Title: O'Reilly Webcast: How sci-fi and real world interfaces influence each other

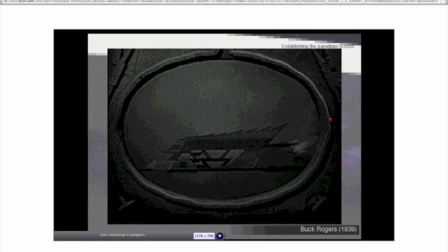In this brief clip, we're going to see another videophone, but I want you to pay attention as we watch it to the ways that this interface is controlled.
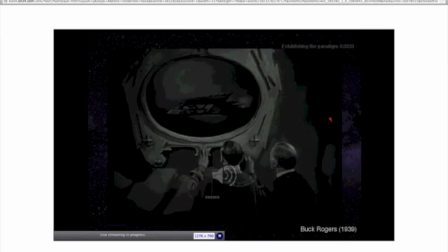So you see there, he simply turns the knob to change the channel, and then turns another knob in order to turn the volume, or turn the device off.
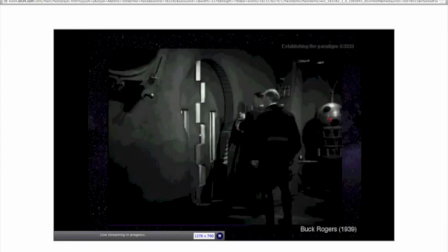And charmingly, they have to go into another room to hear audio and talk to the people in that spaceship that they've just viewed.
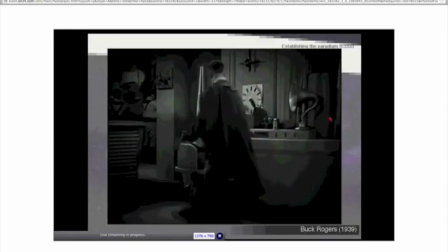So we take a look at these two clips,
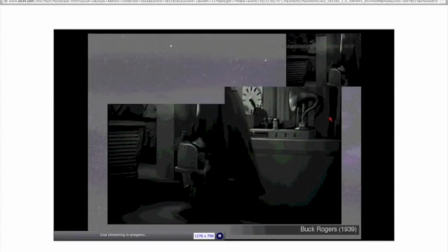one from 1927 and one from 19 – I've already forgotten the date – in the 1930s in Buck Rogers.
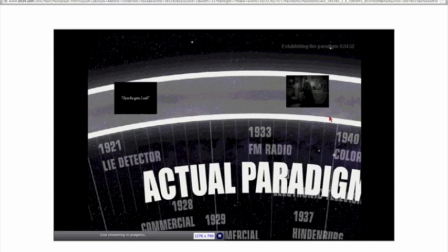It's the same interface, but there's a significantly different advance in the simplicity of the controls of the interface. So, what happened in between, if this were a live session, I would hopefully hear the word television out from somebody because that's exactly what happened.
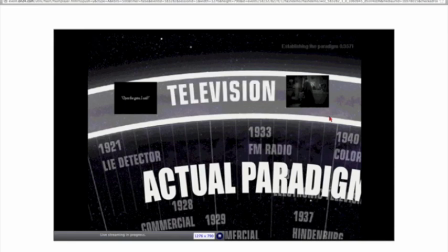Fritz Lang had to cobble together technologies for Metropolis to convince an audience that this thing that they were seeing was viable, real. And over the course of the 15 years, Buck Rogers could simply say, hey, you know that thing that you already used, television?
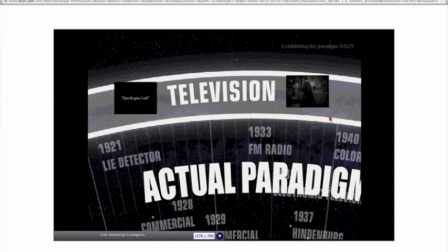It's like that, only bigger. So the dial could be sort of more discreet, and audiences would go, yeah, I know what that is. So in each case, the filmmaker is extending the paradigm just a little bit, and had the paradigm been different,
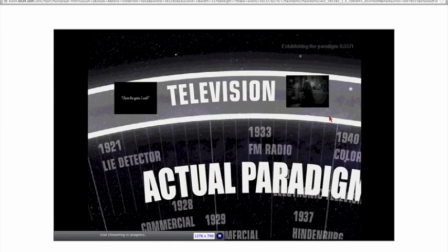had we used sliders instead of knobs for television, you would see Buck Rogers using sliders instead of knobs. Unless anyone listening thinks that this is an artifact of black and white era,
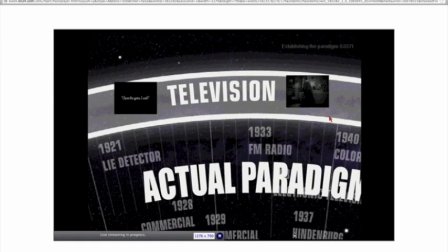hopefully you'll remember this clip from Jurassic Park in 1993.
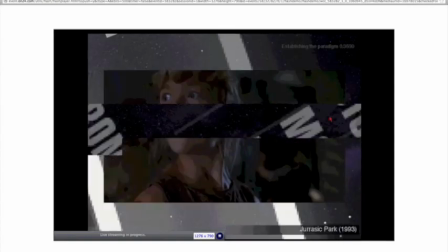During this Lex rushes to the computer and uses a Unix system in order to try and
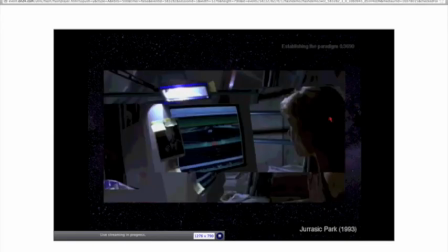lock all the doors in the complex to protect them from the oncoming velociraptors.
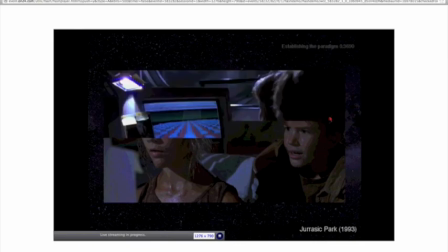What's sort of charming is that, yes, this was sort of a weird module for Unix. So a lot of people think it was pure fiction, but no, in fact, it was a real module.
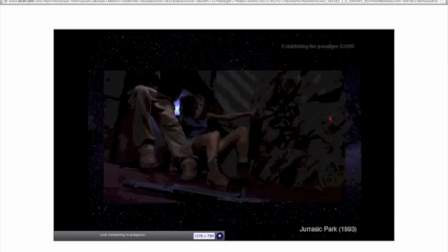But what's awesome is that Steven Spielberg, the director, wanted to take pains to show the audience how it was that Lex was doing this because it was so strange.
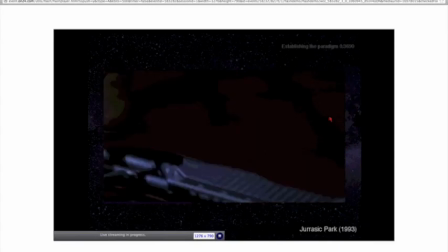So in this scene, they close up on her face, show what's happening on screen,
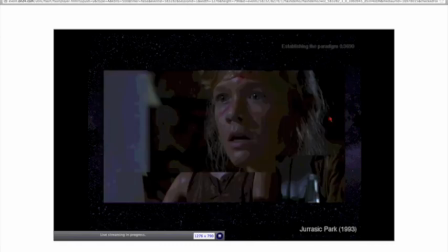and then the camera will pan down in order to show you that what she's actually doing is moving a mouse.
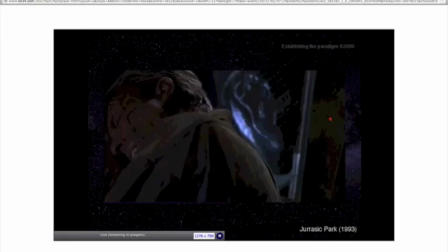And so that one-second clip reminds us that, you know, like we're still just extending paradigms.
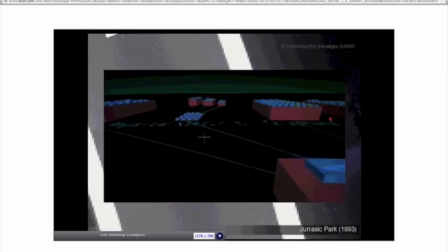Audiences in 1993 certainly didn't have the Internet, didn't have a lot of computer experience, but they certainly sort of knew what a mouse was and so could make the connection here and say, oh, I see, she's using a mouse to navigate this weird 3D space.
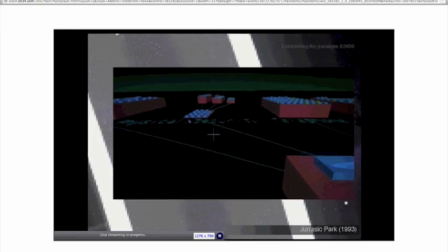So hopefully that has gone a ways to convince you about that notion that as designers,
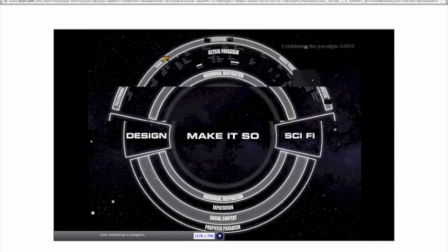the The things we build influence the people who make sci-fi and they sort of take those into their own work. And even though that sort of first arc is like a big overarching concept, there are a few numbers of individual stories that I can share as well.
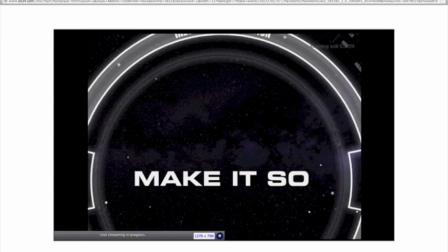If you're not familiar with the Visible Human Project, it's a little morbid but really fascinating.
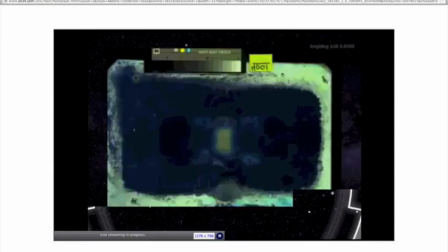It started in 1989 and it's still going on. And in the project,
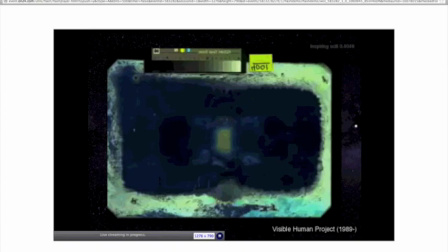the makers of the project sort of asked for a volunteer to donate their body after they had died. One prisoner in, I think it was an American prison,
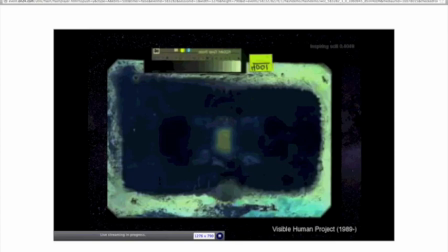had donated his body and upon his death they froze him in a solid block of ice and shaved that block a millimeter, I think at a time, and scanned every section.